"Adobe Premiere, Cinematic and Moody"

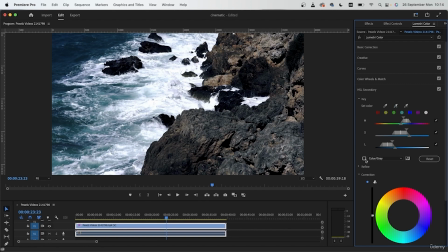[4:21]
I'm going to bring in the lighter blue and then work with the different sliders.
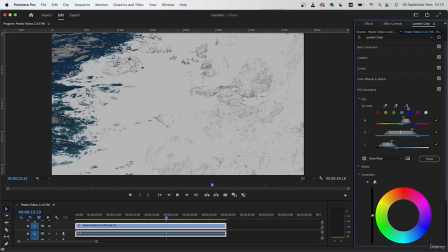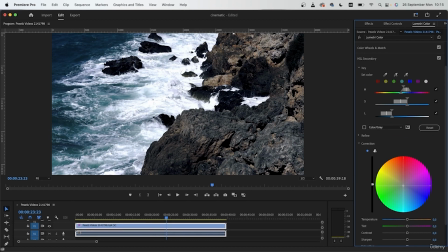[4:39]
Come down here and change this towards like a cyan color or a green color. You just want a really rich watercolor for this video.
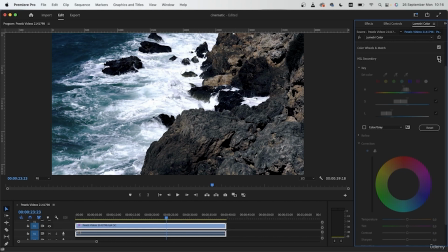[4:54]
I'm going to stick with this. And I'm sure you can see, let me zoom in here.
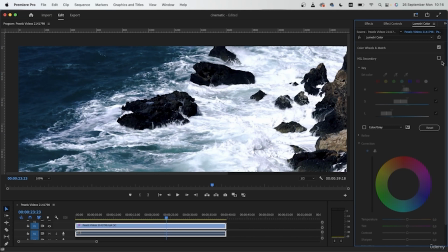[5:00]
So as you can see, we took the water from this blue and added some green to it to get this new color. Work with your new color by working with the following sliders.
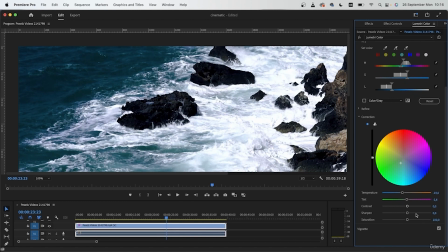[5:13]
Gonna add some green tint, blue temperature, and saturate it further.
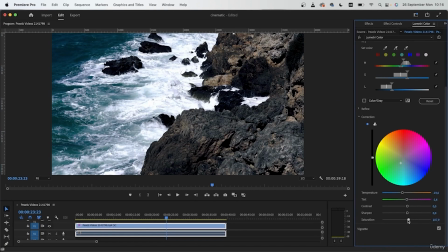[5:23]
Bring this up, and that's looking pretty good. And then just desaturate it so it doesn't look that vibrant, because this is, after all, a Moody style.
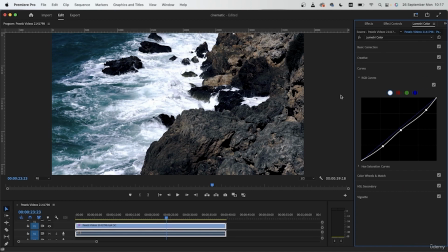[5:37]
Once you're done with the HSL secondary, you can go back to curves and adjust the points that you got. You can also head over to the different channels and work with adding blue to the highlights,
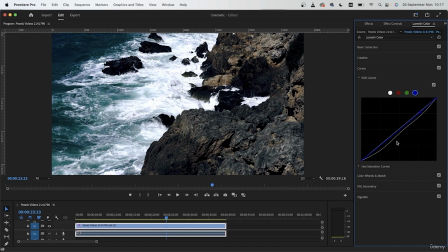[5:57]
removing blue, and so on forth. So I'm done with my first look. This is before.
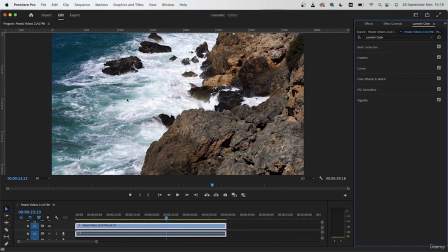[6:09]
Everything is vibrant, there's a warm light from the sun, and we just took that.
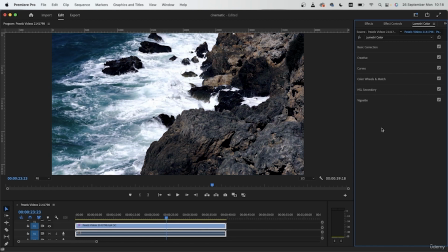[6:14]
Instead, we made it look like a scene from a very serious movie. So that's our first example. Let's move on to the second example. Go back to your project panel, which you can bring in right here. And I will make another sequence from my second clip.
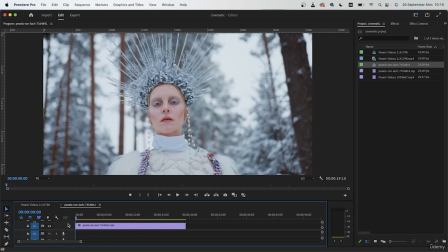[6:32]
Now I have this video that we used before, and this is actually perfect for a moody scene.
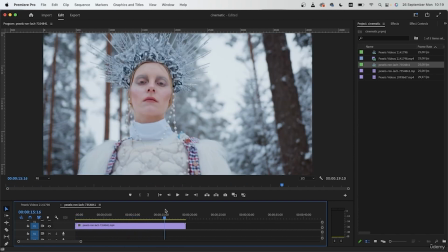[6:38]
Maybe it's a flashback from the villain, and we're trying to make this look like a thriller film.
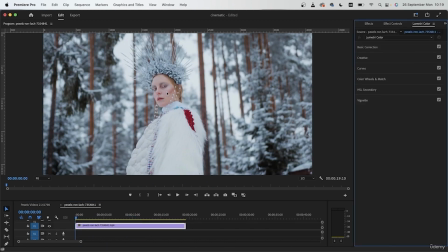[6:45]
Go back in here. In this video, we have a human subject, so we need to be careful with the different sliders. We don't want her skin to be green as well. So it's important to work with the sliders really carefully.
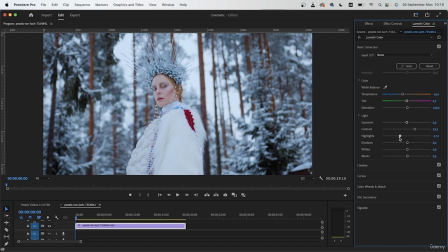[7:02]
Contrast, bring those highlights down, darken those shadows, increase the whites, and darken the blacks.
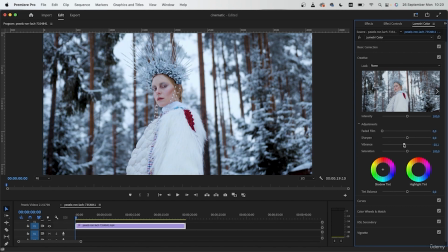[7:15]
Creative tab, we want a little less vibrance and a decrease from the saturation.
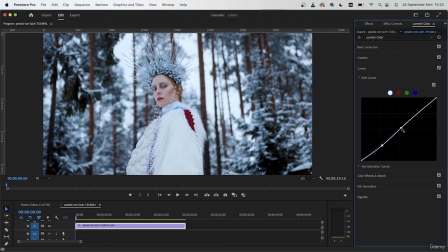[7:25]
Curves, make a simple S-curve, again adding contrast to the entire video. If your video turned out to be too blue, you can head over to the blue channel and reduce that from the highlights, or add it in my case.
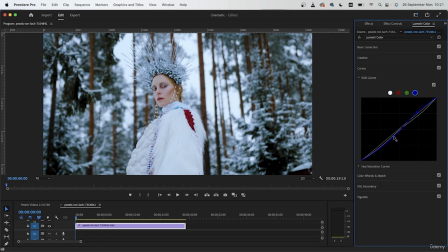[7:46]
If you pull the sliders down, you're going to get more yellow into the picture. So for me, I want some blue in the highlights, but a little bit of a green in the shadows, because the shadows are the trees. And I want to get this icy, moody look.
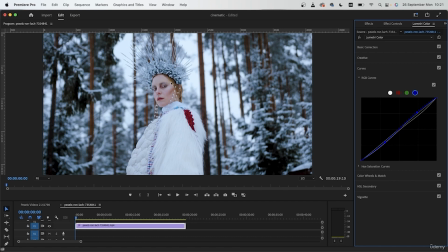[8:05]
Be very careful with the sliders so you don't accidentally make her skin tone blue.
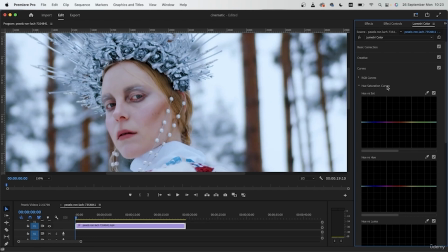[8:11]
If you go in the hue saturation curves, which is within the curves panel, you have the option to change the hue of the colors that you can pick. So we have all these different channels that you can work with. Each of them have a dropper so you can select the color and just work with the way it looks.
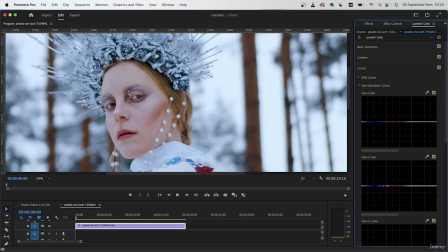[8:31]
So I will just sample this area of her forehead. Remember that you do not want to target the shadows or the highlights. Somewhere pretty average. Then I'm just going to grab the last point, bring it over to the colder side. And now I can get this like red-green look.
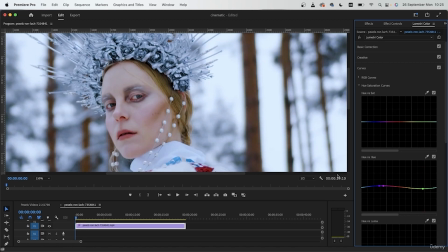[8:51]
Or go below and make it look more icy.
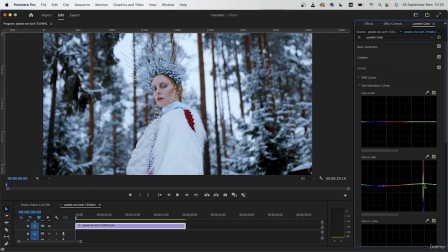[8:56]
Maybe zoom out. So you can either get something like this or like this. The first option is better since we have some reds. You can choose any other color, of course, but I will stick with this look that we have right now.
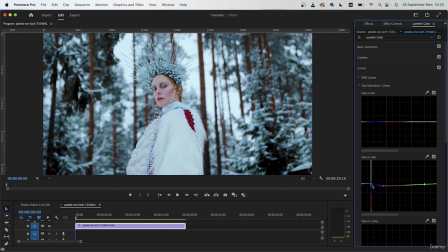[9:12]
Go on the other side and you can work with adding more colors. I'm gonna lift it towards the top. Now for the warmth, which is her skin, the flower thing, and the trees.
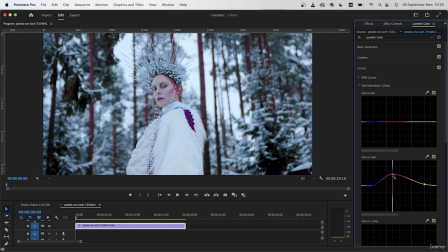[9:27]
Now in the red section, you can either make it more red, like purplish, or just bring it down to the colder tones. So I will actually make mine a little bit more red since I wanted to stand out
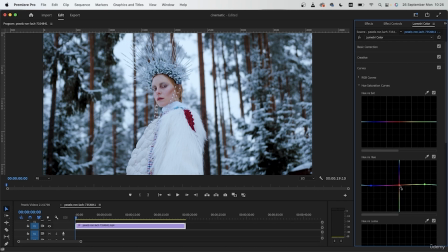[9:44]
among all of these green. So something like this. And so far it's looking pretty different. This was before, this is after. So these guys are really helpful. Work around with them and see what works best for you.
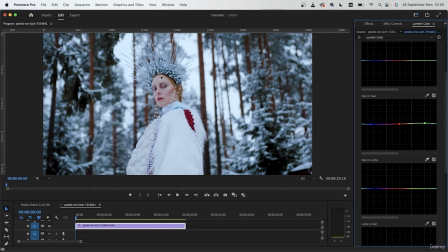[10:04]
I'm going to sample the skin again and do something with blumetry. make your skin a little bit more pale by adding some light to it.
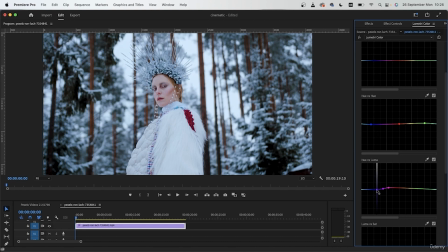[10:16]
And as for the sky, I want to bring it down. So the most vibrant thing is the character.
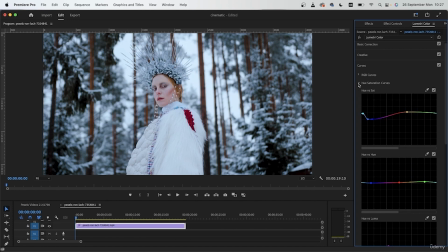[10:31]
So this is my final look. I'm going to close this off. Before, after. In the color wheels, you can add some additional colors.
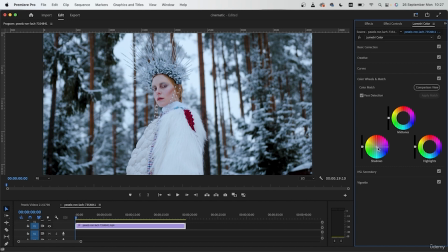[10:41]
I'm going to add a little bit more of a green to the shadows, which is the trees mostly. Blue to the midtones. And a little bit of a purple to the highlights. Let's work that out.
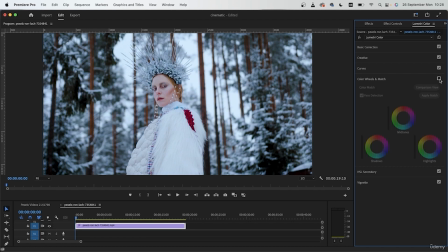[11:00]
There we go. So this is gonna just finalize your coloring. I took it away from the screen and made it more blue. Once you're done with your coloring, you can always go back in basic correction, maybe darken some things,
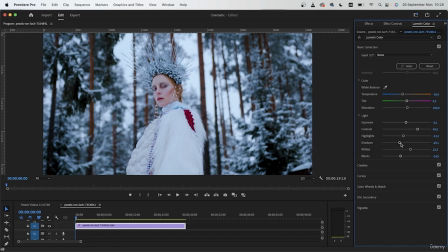[11:17]
make them lighter, add some contrast, and just make this perfect. So there is our character, looking good. This is what it looked like before. This is what it looks like when we made it cinematic and moody. So that's our second example.
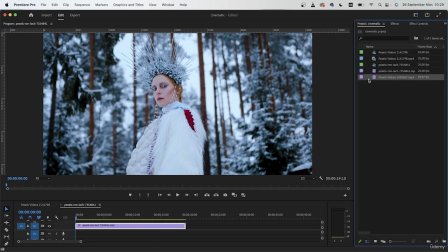[11:37]
Let's go over here and take a look at our third one.
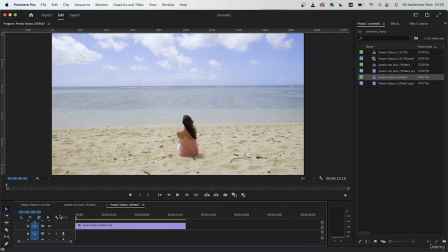[11:40]
So for the third example, we have a really simple landscape, but again, we got some water and the sky,
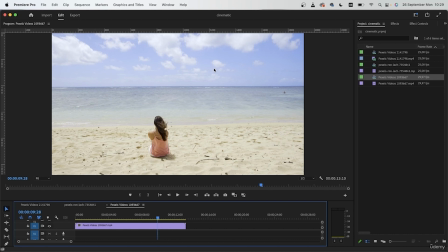[11:48]
which is perfect because we want to center colder tones in these moody styles. So let's go right here, Lumetri color, and begin fixing this video. Again, we have a subject, so you don't want to be too liberal with these sliders.
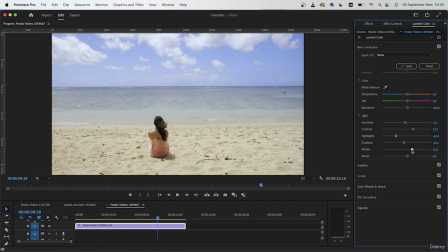[12:09]
You don't want the subject to be mixed in with all the other elements. So be careful with each of these sliders. Begin with RGB curve. Make your S-curve the way you want it.
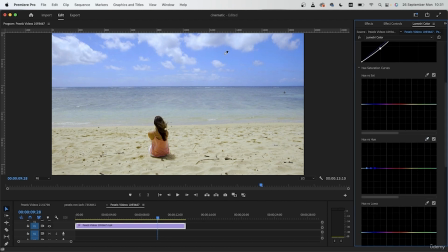[12:24]
Grab your dropper tool, select the color that you want, of course choosing the right channel. So for example, if you want to change the hue and the saturation of that color, then you would want to use the first channel.